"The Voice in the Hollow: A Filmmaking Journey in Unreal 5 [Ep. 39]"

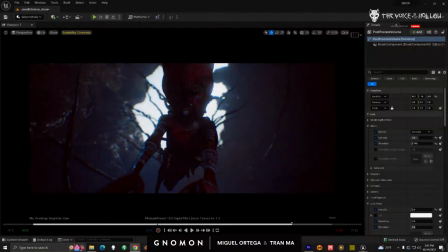55:04 The other thing, Path Tracer wise, is so there is Path Tracer in this version that we have, Sergi, but it doesn't support fog. So when we turn it on, all our fog doesn't work.
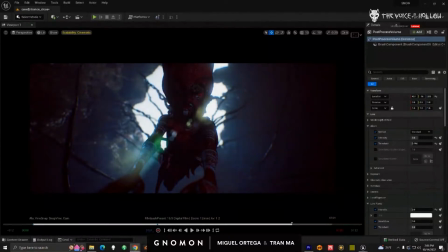55:21 That's one of the things that was added in the newer version. And as you could see, like atmosphere is a huge component in our thing. So yeah, we just can't use it on this version.
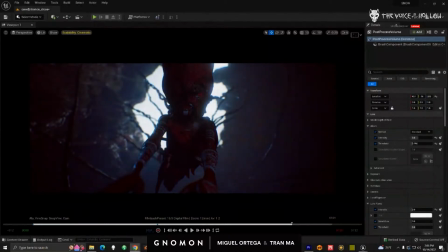55:34 And the last time we did update Unreal, we probably lost like 2 weeks of work trying to fix all the lights that broke. So we're just afraid. Yeah. So we're afraid of dealing with broken stuff.
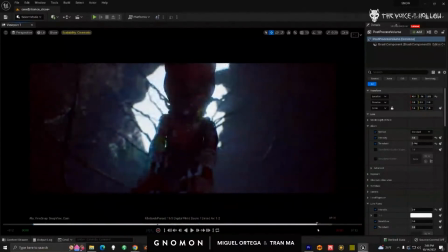55:49 Yeah. And it's kind of normal for companies in general. Like when I've worked, you know, you don't always use the latest thing because that's there's always an unknown variable there.
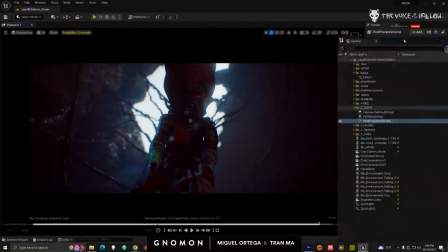56:06 So, okay, let's break down some of this lighting here. So this is what it looks like without it.
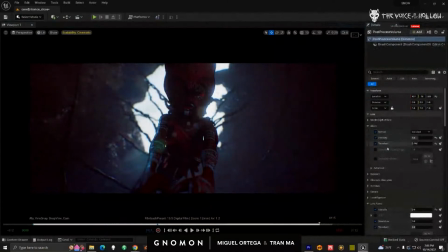56:12 And what I'm doing a lot in here is I am bringing up the bloom. So I think, you know, you expect the sky to have some kind of glow, right? So that gives me this kind of glow. And then, you know, I do have some lens flare.
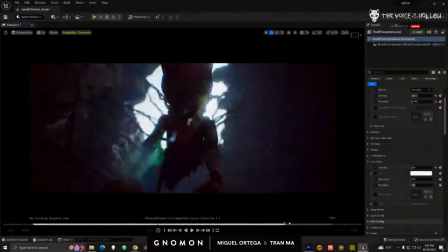56:29 Now the lens flare is going in and out, and I kind of like that effect, even though that didn't render out at all.
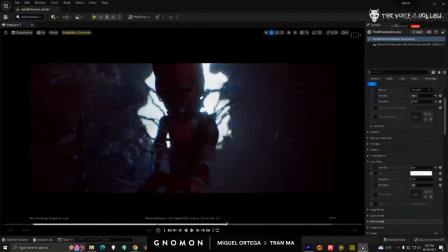56:35 And the reason why we see it coming in is one, the camera is rotating, and two, I have all these particles falling,
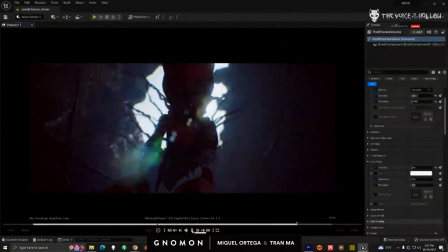56:43 and depending on that, it's blocking some of the light. But I like how dynamic that feels.
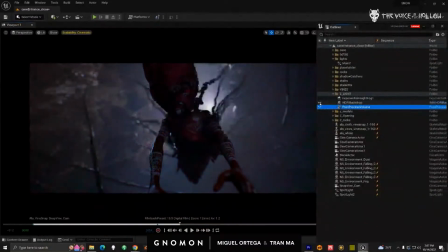56:50 Okay. I have my HDRI. Let's turn this off here, which is not doing that much because I'm inside a tunnel.
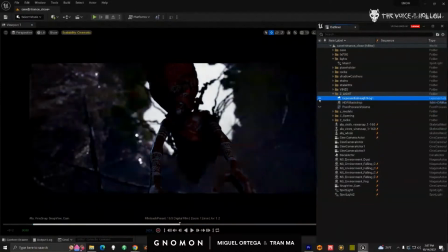56:59 And then I have my fog, you know, which is giving me the atmosphere of the fog.
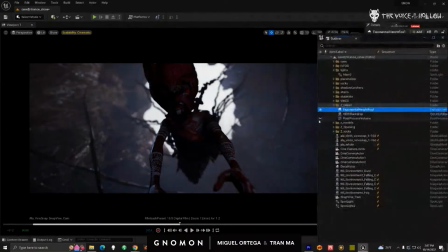57:05 Let's turn this back on here.
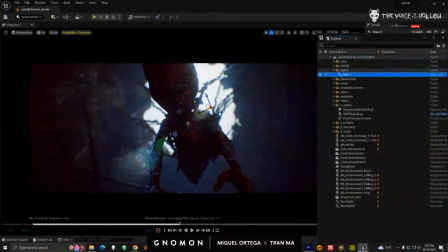57:07 And then as far as my lighting, I have my default main light that's coming from above. Let's come out of the scene.
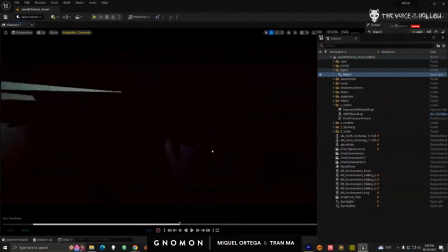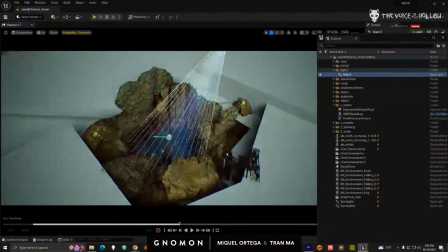57:22 Right, so that's my light source. I'm not using a directional light.
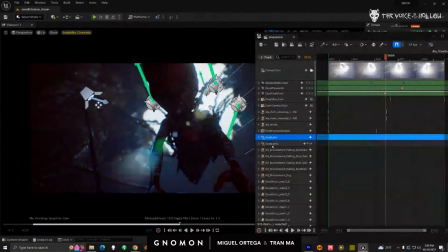57:27 And then what I also have going on here are two spotlights, or a couple of spotlights here.
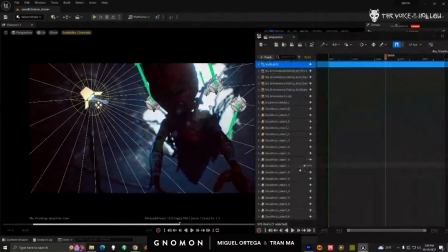57:33 Let's turn them off.
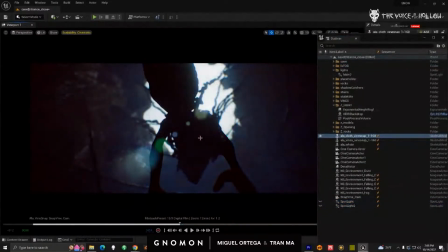57:37 So these lights here are filling her in. So she's actually just pitch black. Right, so I have one light hitting this side, just so it's not completely black. And then I have a rim kind of cheating it, and you can see it's picking up some stuff on the arm.
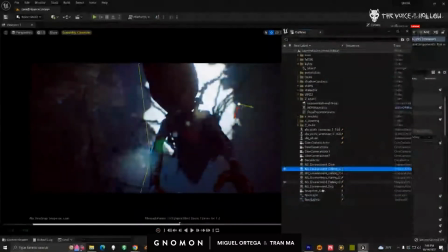57:57 So I feel it's pretty simple. These are my particles. I did not make these.
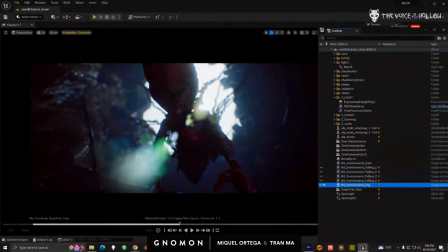58:05 Right, so I can turn them off. You can see it's more bright. I'll probably end up having to readjust this stuff. I have a fog here just to pull her silhouette out. That's just a fog card, right?
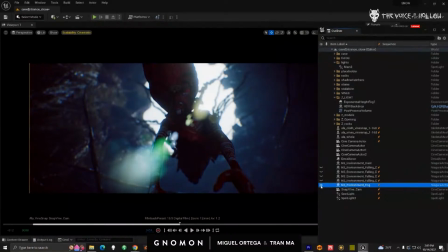58:18 No, I'm probably going to replace it with a card. It's actually a Niagara thing. But it is? Yeah, I think maybe I have too many things and it might be causing me problems. I have this dirt coming down here. I just bought these from the marketplace.
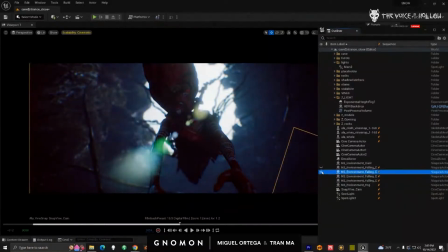58:32 And that was like the best $40 we ever spent. Yes, I just go in, I just adjust them. Yeah. And then I have some lighter ones. So I have some dark ones and then some lighter ones just to give it some breakup.
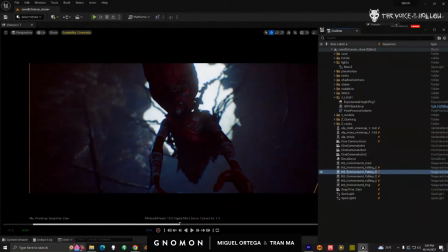58:47 Okay. I don't know if there's any questions about any of this stuff.
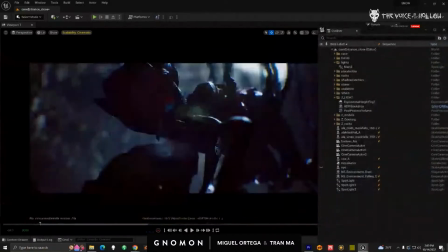58:56 Let's load up some other stuff. These are also really similar here. Right. I'm using the bloom quite a bit. It also makes it feel softer. Then I have these spotlights here.